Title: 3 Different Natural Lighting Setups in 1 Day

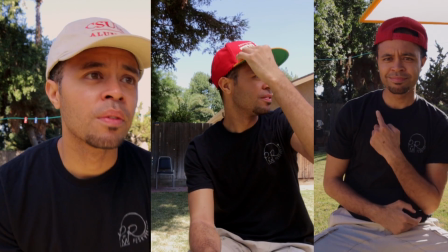(0:00)
Yo, what is up, world? Meta Beeps here. Welcome back to the YouTube channel. It is really good to see you guys.
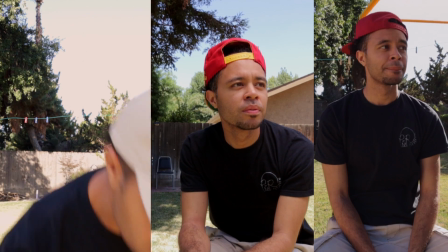(0:03)
This week's vlog, I'm going to be showing you guys 3 different lighting setups using nothing but natural sunlight to give you up to 3 different looks.
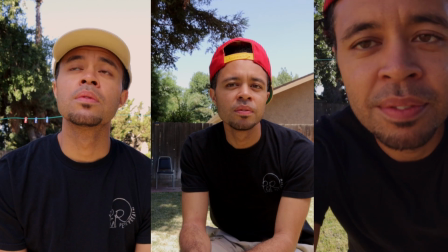(0:10)
So before we get into it, go and roll the intro, and I'll see you soon.
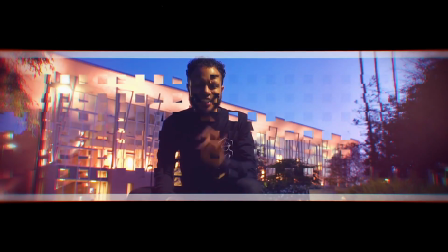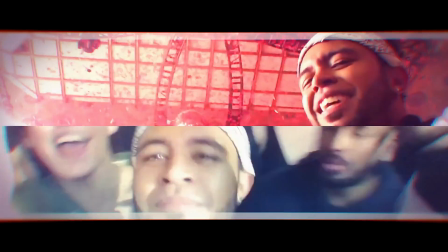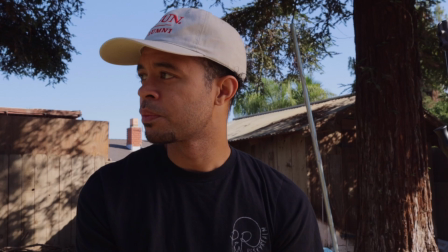(0:26)
Alright, so let's start off with a question. Why does it matter that we can get 3 different looks throughout the day using nothing but natural sunlight?
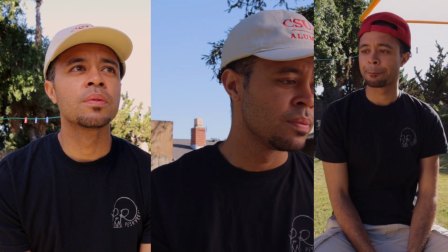(0:33)
Well, depending on the location and the time of day that you are trying to film your scene, your shoot,
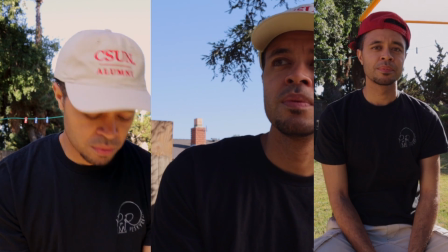(0:38)
or your project, whatever it may be, you can get different looks just by using natural sunlight.
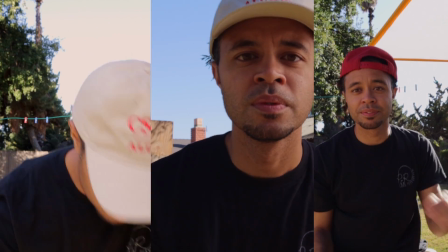(0:43)
Now, this is something that you're really going to want to spend a lot of time thinking about and planning because you don't have any light.
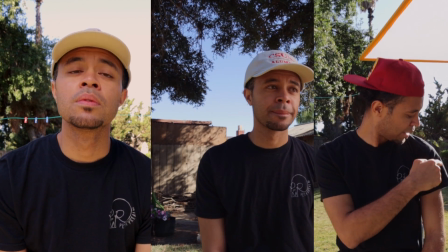(0:48)
So what better light to use than the sunlight itself? So there are different looks that you can get throughout the day if you time it right and if you're in the right place, in the right location.
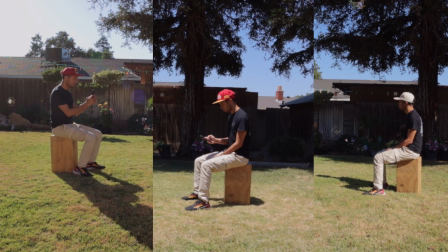(0:56)
If you point the camera in the right direction and you have your talent in the right place, again, you can get several different looks. And I'm actually going to be using a diffusion material, so I'm kind of cheating, but at the end of the day, it's still all about where the direction of the sun is and how that actually shapes your scene.
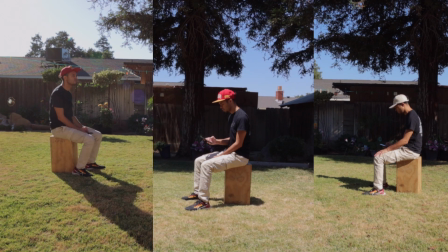(1:10)
So let's take a look at 3 different times of the day on a wide shot. So as you can see here at 8:30 a.m., I am backlit.
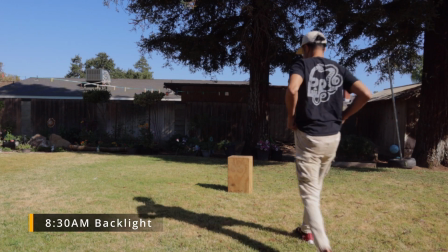(1:17)
The sun is to the right of the screen. How you can tell that is if you just look for the shadows.
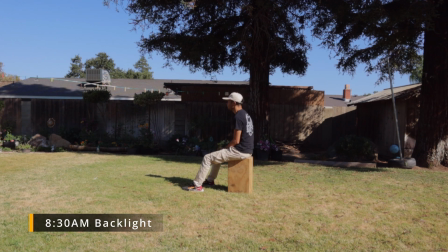(1:22)
Where are the shadows leaning towards? Shadows are leaning towards the left, which means the light, natural sunlight, the sunlight is to the right.
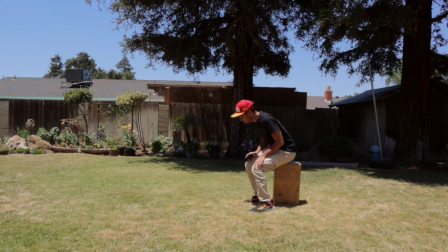(1:29)
And then next up we have direct sunlight overhead, which the shadows are directly underneath whatever the subject is that the sun is lighting.
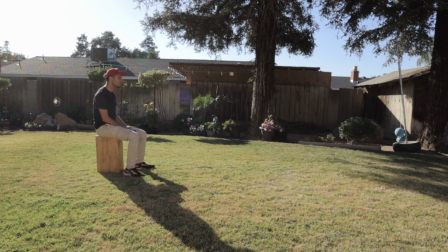(1:37)
And last but not least, we have our sunset. As you can tell, the sun is directly across from where it first started in the morning. As you know, the sun rises in the east and sets in the west. So knowing that, depending on where you place your talent, time of the day, you can get 3 different looks, as we just saw here.
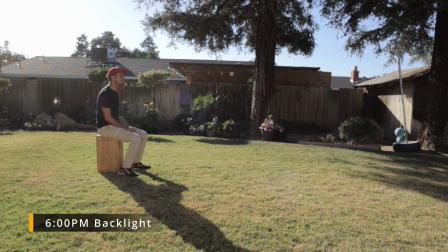(1:55)
Now the shadows are leaning towards the right, which must mean that the sun is all the way to the left, or you could just say to the west. All right, let's take the same concept at 9:30 a.m. and move in a little bit closer.
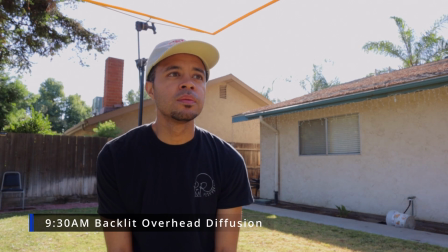(2:06)
And like I said, I'm going to be using a diffusion material above my head to help soften that light.
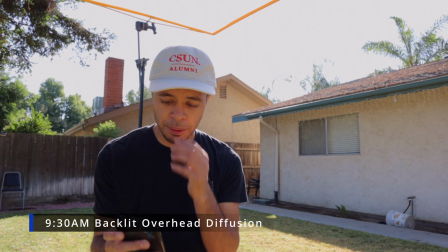(2:11)
But as you can tell, if you look at the shadows again, the shadows are leaning towards camera, which means the sun is directly behind me.
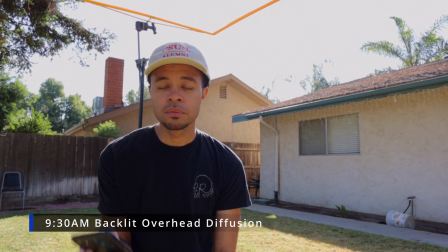(2:18)
Now, this is a soft, even lighting because of the diffusion material above my head. But if you look at my shoulders, you can see an outline of where the sun is actually making contact with me, the subject.
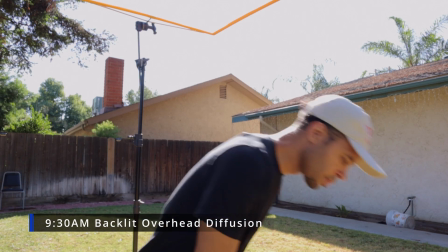(2:30)
Now, there's a nice outline of my body against a kind of a darker background, which if you're trying to create layers and depth within your frame,
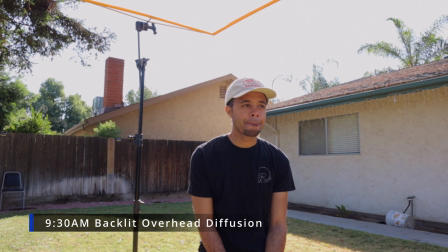(2:38)
it's good to have a nice highlight around your subject against a darker background like the house you see behind me.
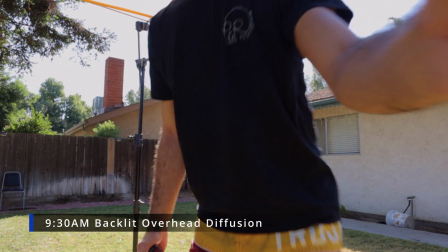(2:44)
Now, that just helps add separation to me and the house, which again,
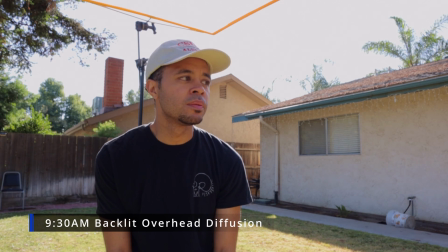(2:48)
if we're trying to create layers and we're trying to create depth within our frames, it's nice to have as many layers as you possibly can, which if this shot was actually front lit and the sun was in front of me, everything behind me would be even lit and it would be a little bit harder to kind of see myself or the subject amongst your background.
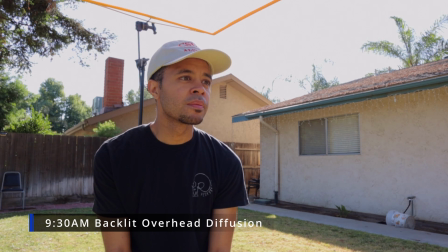(3:07)
Now let's take a look at the reverse shot and see what it would look like if we simply just turn the camera the opposite direction and see how the sun looks when it is front lighting your subject.
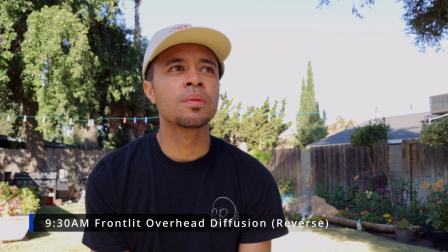(3:15)
Now you can see that I am still softly lit because of that diffusion material above my head,
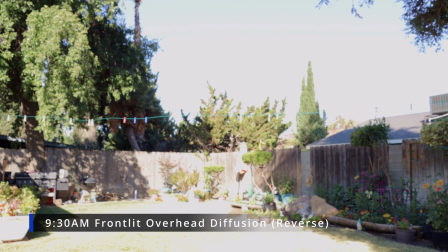(3:21)
but you can tell my shoulders no longer have that highlight kind of separating me from the background,
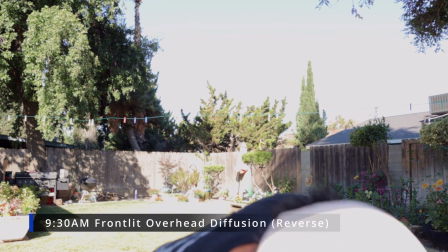(3:26)
which if you look at the branches from the tree behind me, it's actually brighter than my face,
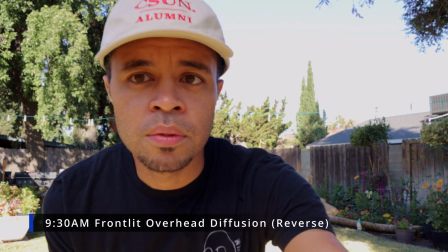(3:32)
which it doesn't look bad, but it just makes it a little bit harder to guide where you want your viewers' eyes to be.
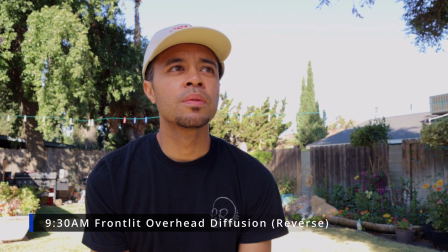(3:39)
Now again, this is not a bad shot by any shape or form, but if you're trying to create more depth,
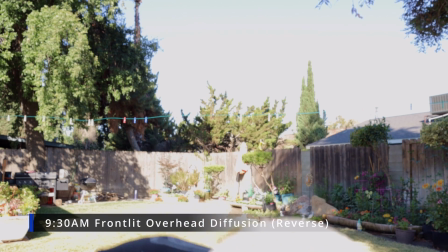(3:44)
more layers within your frame, it's going to be a lot harder to do that when you are front lighting your subject,
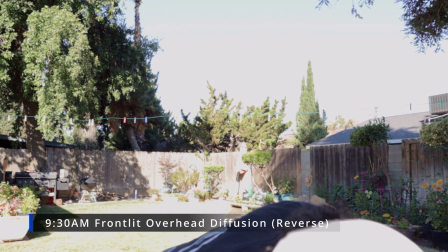(3:50)
again because of everything in the background is going to be probably brighter than your subject.
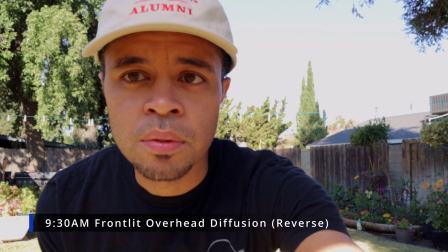(3:55)
If you're trying to create more depth, more layers within your frame, it's going to be a lot harder to do that when you are front lighting your subject,
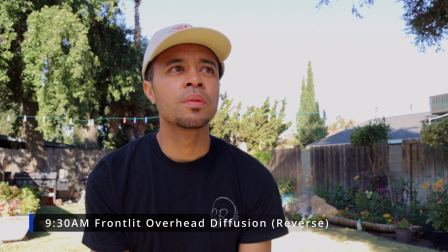(4:03)
again because of everything in the background is going to be probably brighter than your subject.
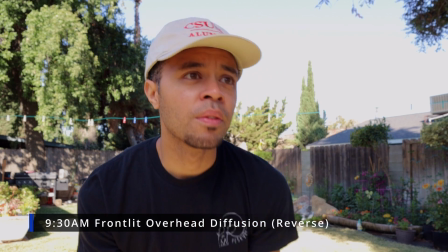(4:08)
Now, a way that you can add more light to this scene is if you just simply bounce or add in an artificial light.
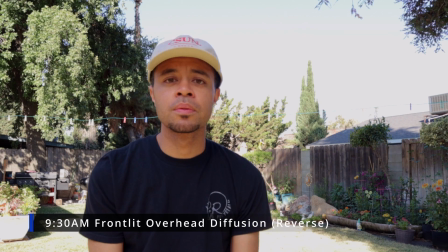(4:14)
I didn't do that because it was just me filming, but again, this is what it looks like at 9:30 a.m. when you front light your subject.
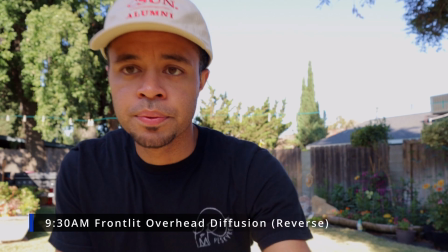(4:22)
Everything in the background is going to be at the same exact lighting values as my face,
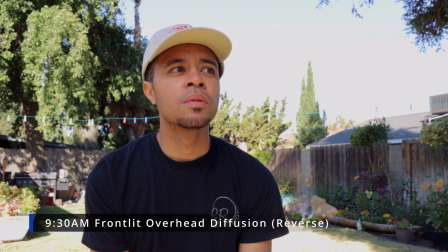(4:26)
or they're going to be much brighter like you can see the trees and the leaves behind me. So if you don't want to front light or backlight your subjects during the day,
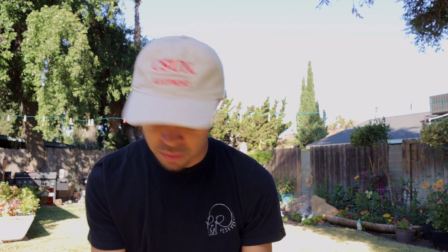(4:34)
all you have to do is simply turn your subject and the camera so that the sun is either on the right or the left side of your talent's face.
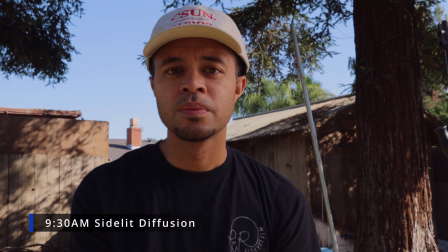(4:42)
Again, I'm going through some diffusion here so you can see that I'm side lighting myself or the talent,
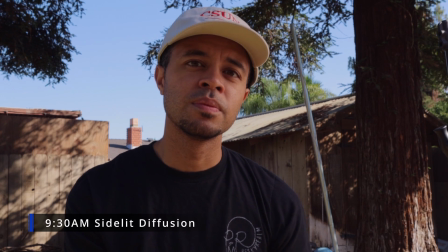(4:47)
and there is more sun, more light value on the right side of my face or camera left of my face,
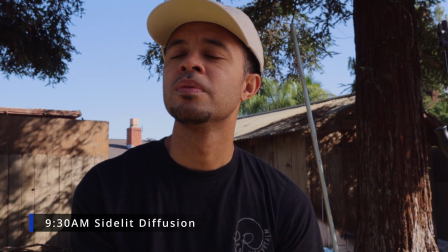(4:53)
and on the opposite side it's a little bit darker. Now this is creating contrast on your subject.
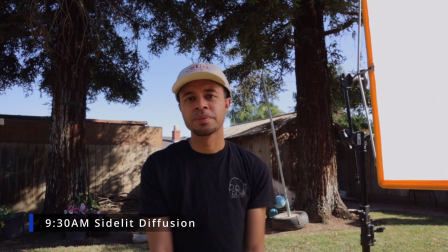(4:59)
If we look at the background, we have some shadows from the leaves, from the trees,
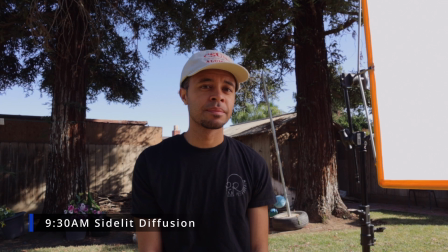(5:02)
and it actually makes me stand out slightly more from the background because, again, like we said, I am brighter than the background, which adds a little bit more layers. You don't get the kind of nice halo effect or that backlight effect on my shoulders,
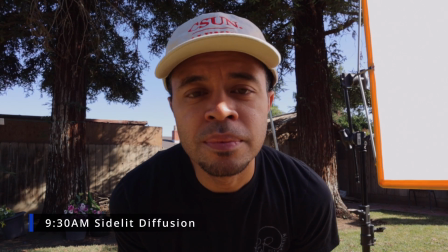(5:17)
but you do get higher lighting values on my face opposed to the shadows in the background, which again,
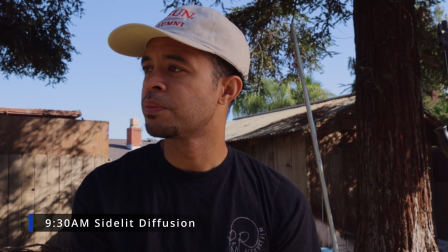(5:22)
if we're trying to go for that creating layers and depth within every single shot, this is a way that you can do that using the shadows and using the side light method.
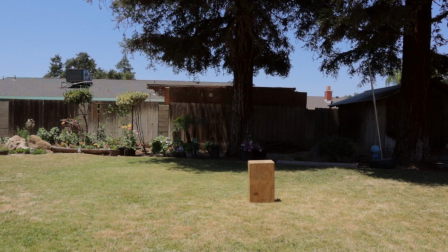(5:31)
Alright, so here is 2 p.m. in the afternoon. This is our wide shot with the sun directly overhead.
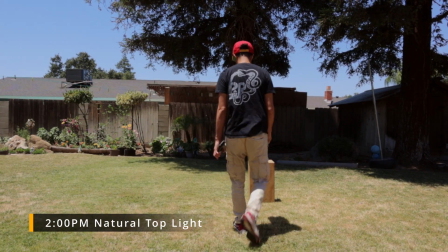(5:37)
Again, notice where the shadows are falling. Let's see what it looks like when we bump in a little bit tighter and still use that diffusion overhead to see
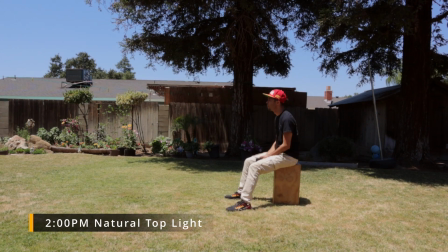(5:45)
where the shadows are falling and if it looks any different than front lighting or backlighting your subject.
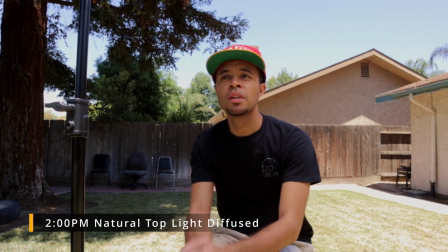(5:50)
Alright, 2 o'clock, we are natural lighting, again, diffusion overhead. Now this is a really tough time to be filming throughout the day.
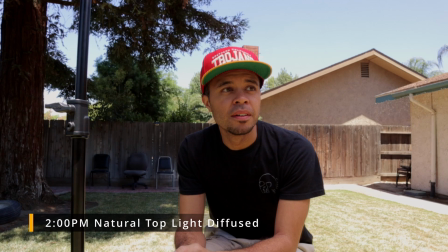(5:57)
This is a time where it's hard to get shape with your shadows and with your talent, and again,
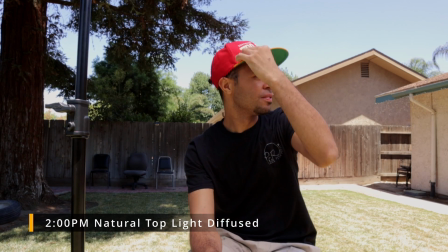(6:02)
this is not a bad shot, I don't think, by any shape or form, but depending on your project,
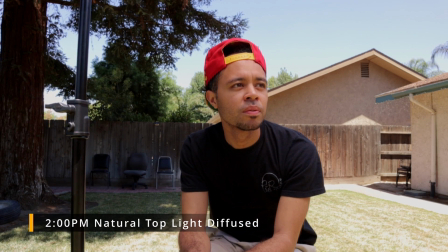(6:07)
depending on the look you're trying to achieve, it may be hard to get a little shape, a little shadow, and a little depth as well.
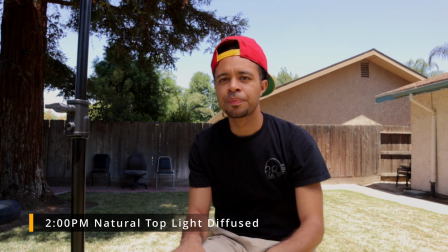(6:14)
Luckily, the house behind me has a huge shadow because, again, the sun is directly above,
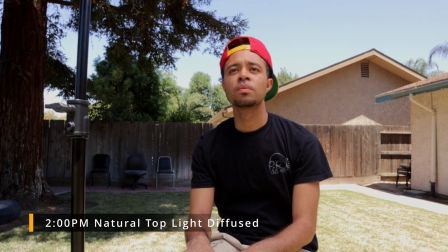(6:19)
but if you look at my face, I'm very even lit, and it actually looks pretty nice.
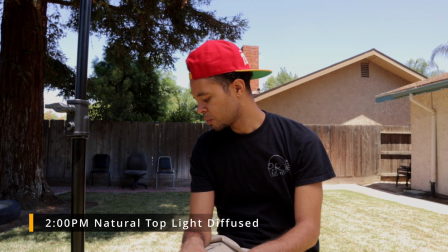(6:23)
But if you wanted to add a little bit more shape, you might want to try filming earlier or later in the day to get that front light or backlight.
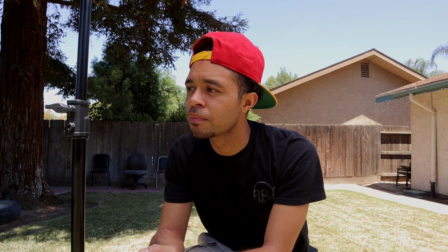(6:30)
And if we flip around to the reverse shot of that, again, the shadows don't really move very much at all, and it just comes down to what's in the background.
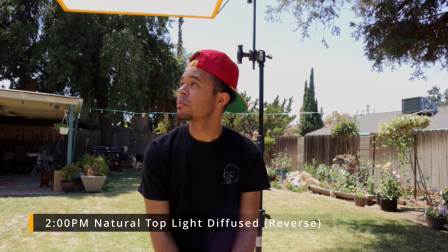(6:38)
If we take a look at that tree that earlier when we were shooting the same direction in the morning at 9:30 a.m., those trees were being blasted with sunlight, which was making it a little bit harder to see my face because I'm competing with those background levels. But here at 2 p.m. in the day,
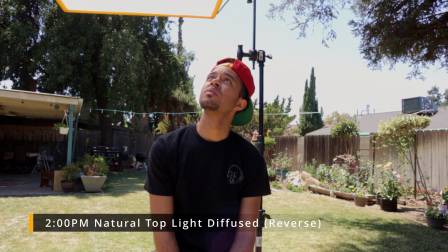(6:55)
it's a little bit easier to see my face because that tree is in shadow, and again, we're trying to create layers and depth.
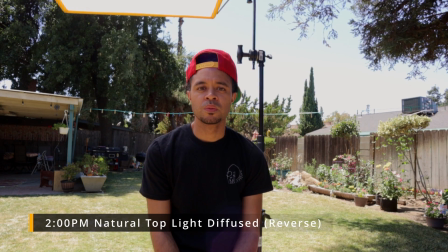(7:02)
We're going with this whole theme, and it's actually kind of working here, but we don't get that hard outline again on my shoulders, but we still get the separation of light values from my face to the trees and everything in the background that's in shadow. So again, depending on your location, you may be able to get away with filming at this time of the day when the sun is directly overhead.
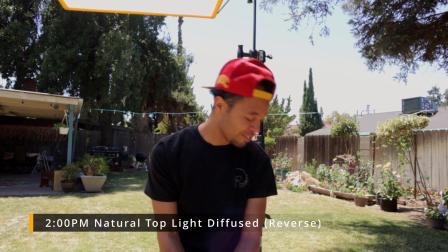(7:21)
It's not an easy time to be filming because it's hard to get shape within your shots.
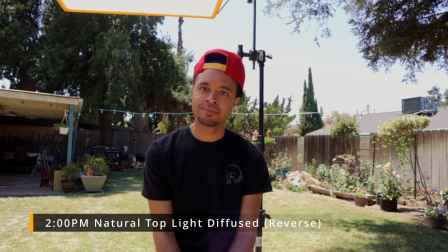(7:26)
But if you compose your shots properly and you put the right things in the background that will have shadows like what you see behind me,
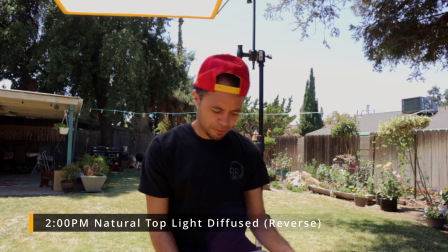(7:33)
it will make it a little bit easier to get shape and depth. And last but not least, let's take a look at sunset hour.
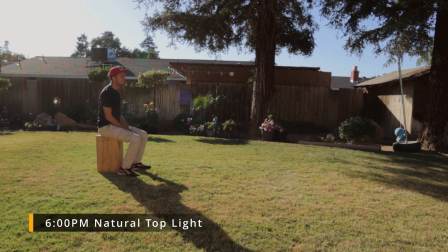(7:40)
It looks pretty similar to how it did at 9:30 a.m. in the morning, right? But the sun is just literally on the opposite side, on the west side, opposed to rising from the east. Now you can tell that the long shadows are now leaning to the right, which, as we know now, the sun should be on the left-hand side.
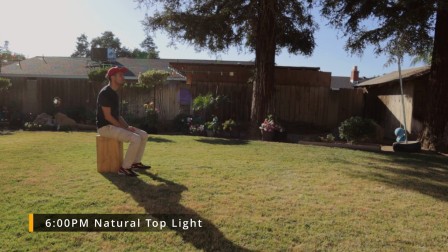(7:57)
So let's bump in for a close-up and see just how the light looks with the overhead diffusion above.
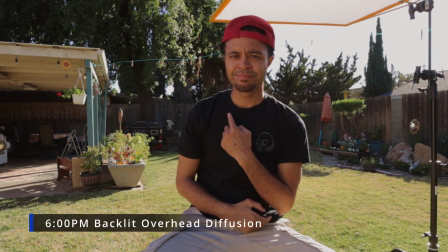(8:02)
Now looking at this shot, it looks very similar to how it did at 9:30 a.m.
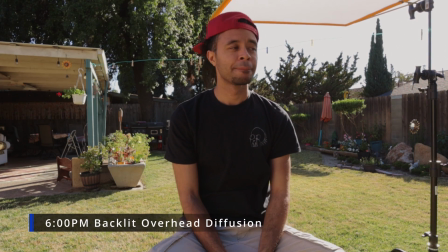(8:07)
And it should, because now the sun is literally just on the opposite side of where it started at 9:30 a.m.
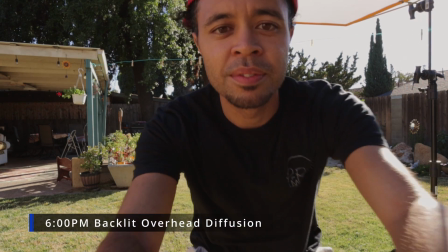(8:12)
Now this is a really clever way to shoot dialogue scenes where you have two people talking.